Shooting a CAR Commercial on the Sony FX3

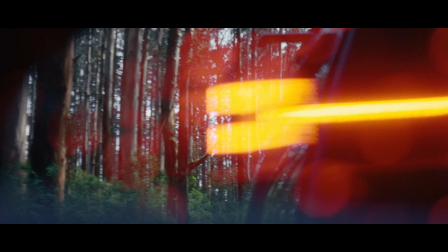[0:00]
Listen. Have you ever wondered how a whole car commercial looks in the FX3?
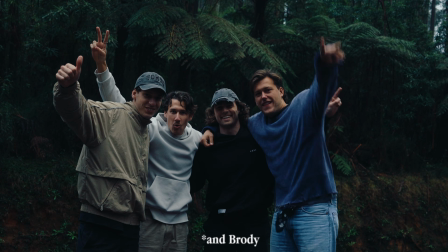[0:11]
Well, in this video I show you how Dan, Jay and me pulled off an entire car commercial in only 3 days.
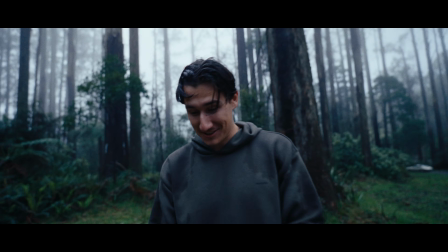[0:17]
That is crazy. Pushing our creative limits and going through some major challenges along the way.
So you guys are causing issues.
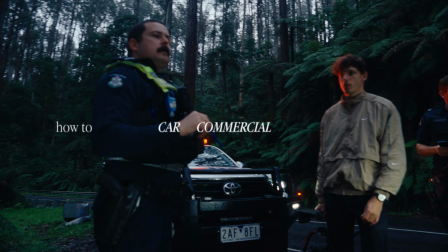[0:28] Yeah, sorry. Does that make sense? Yeah. You know?
From pre-production to the final cut, let's go. To plan and film this project, we actually used Milanote, which is also the sponsor of this video.
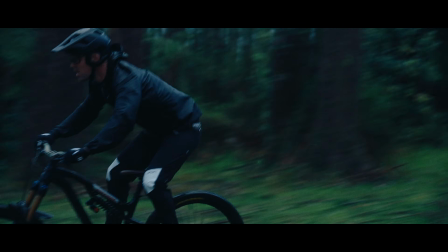[0:45]
A mountain biker seeks the ultimate trail set against the moody green forest landscape.
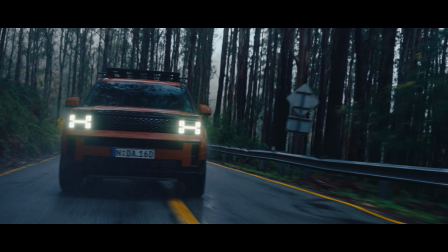[0:51]
The bold orange Santa Fe stands out, matching the biker's pursuit of adventure.
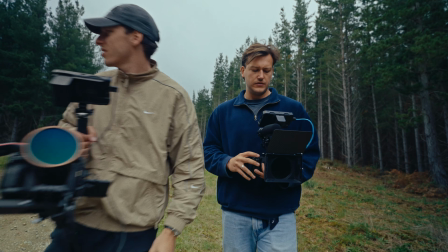[0:56] Sick. Yeah, I think it's nice. It's nice.
Day one was all about getting the biking shots of our talent.
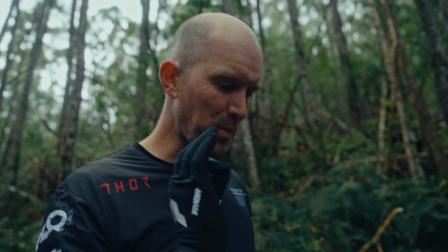[1:02] Is that the best for mountain biking? It's like, it's primo. Primo? Yeah, primo rider conditions.
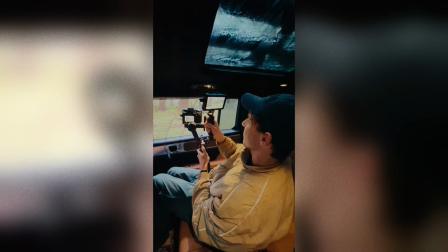[1:07]
So my two favorite shots were actually the side-on gimbal tracking shot and the handheld wide push-in. Those two shots really transport this feeling of speed and movement Hugh had in the forest, because he was literally flying by. It was crazy. So we shot this entire piece on the Sony FX3 and Jay's A7S3, which is basically the same camera.
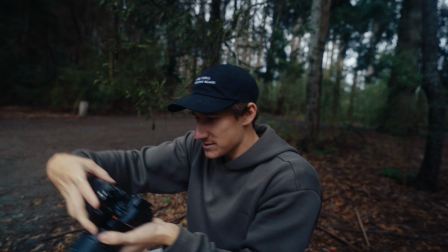[1:33]
Cars are a different game, like with polarizers and making sure f-stop's high enough to get everything in focus.
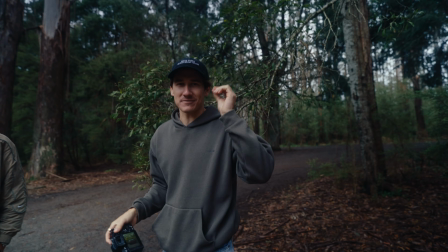[1:41]
It's like something you don't really have to think about when you're shooting models.
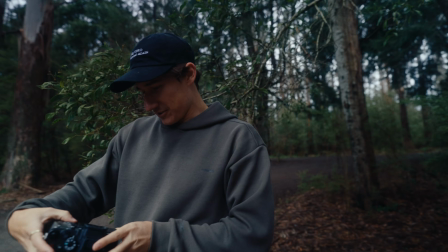[1:44]
Everything's all shallow, and so yeah, cars is fun for a change, but yeah, mostly using just the 2470 G Master. Yeah, we used the Pro Mist filter 1.8 and a polarizing filter, which came in clutch because when you shoot cars,
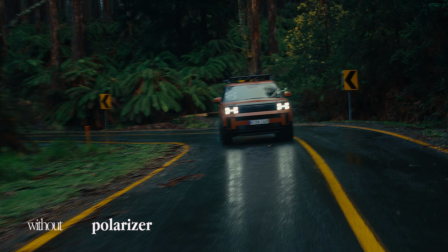[1:59]
you kind of want to get rid of the weird reflections, and the polarizing filter is basically made for that.
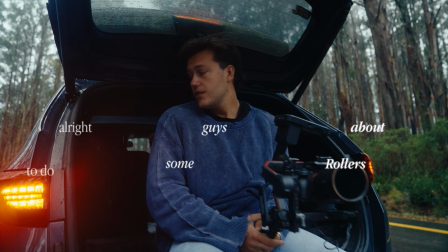[2:06] Alright guys, about to do some rollers. Safety first. Plugged in here.
Counter movements and letting the car approach you really adds dynamic to the scene.
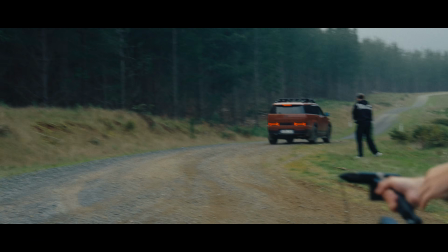[2:26] Oh shit. The rock hit my teeth, bro.
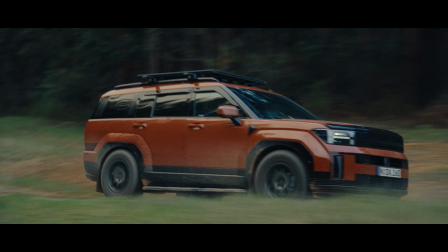[2:31]
Yeah, we kind of want to give this footage a bit more of a bumpy feel, and that's obviously when you want to shoot handheld.
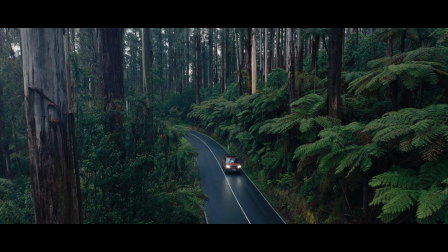[2:36]
And also the rain and the moody weather in Melbourne added this soft lighting and this natural moody touch to the image, which was really nice actually.
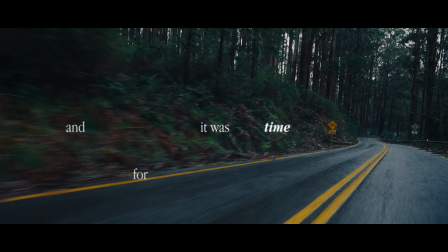[2:50]
And it was time for our final day.
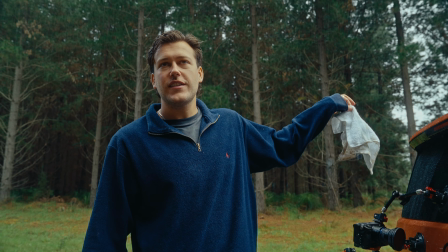[2:52] Right now I'm a bit nervous because my beautiful FX3 is literally soaked, but those are the shots we want.
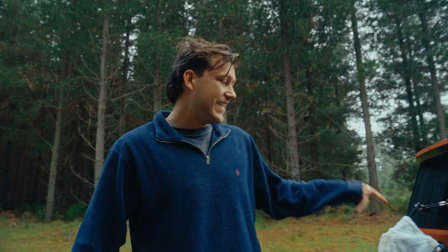[3:01] We need the rig.
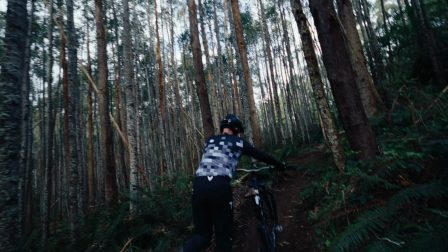[3:06] That's amazing that you guys are getting such a variety of shots.
Shitty rig, sign us up, and for anyone who wants to try this at home, I didn't recommend it to you.
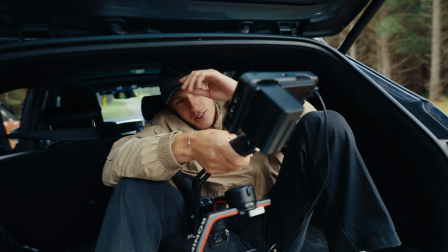[3:16]
I just tell you that we did it, so. don't try this at home, kids. It's done by trained professional stuntmen.
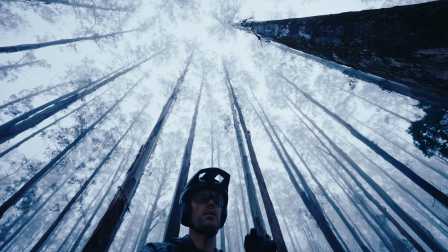[3:28] I've been wanting to do this shot for like years, so it should turn out really cool though.
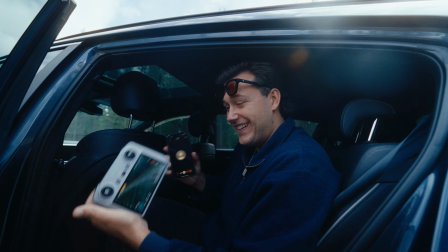[3:37] Talent on the phone call. Live view.
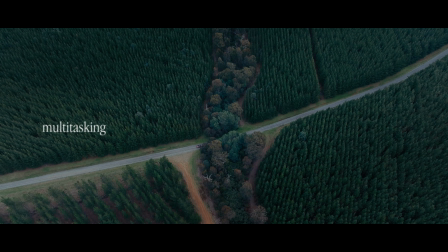Yeah, it can be quite stressful, like shooting everything, look at the model and direct the model at the same time.
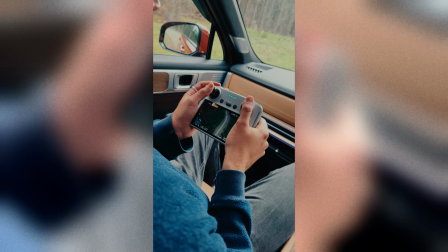[3:51] A bit slower, please. A bit slower, a bit slower, slow. 3, 2, 1, left.
Shoot, focus to get like the right framing, the right camera movement, and then also think about what the talent is doing at this moment and directing them. Oh, it just tingles my brain.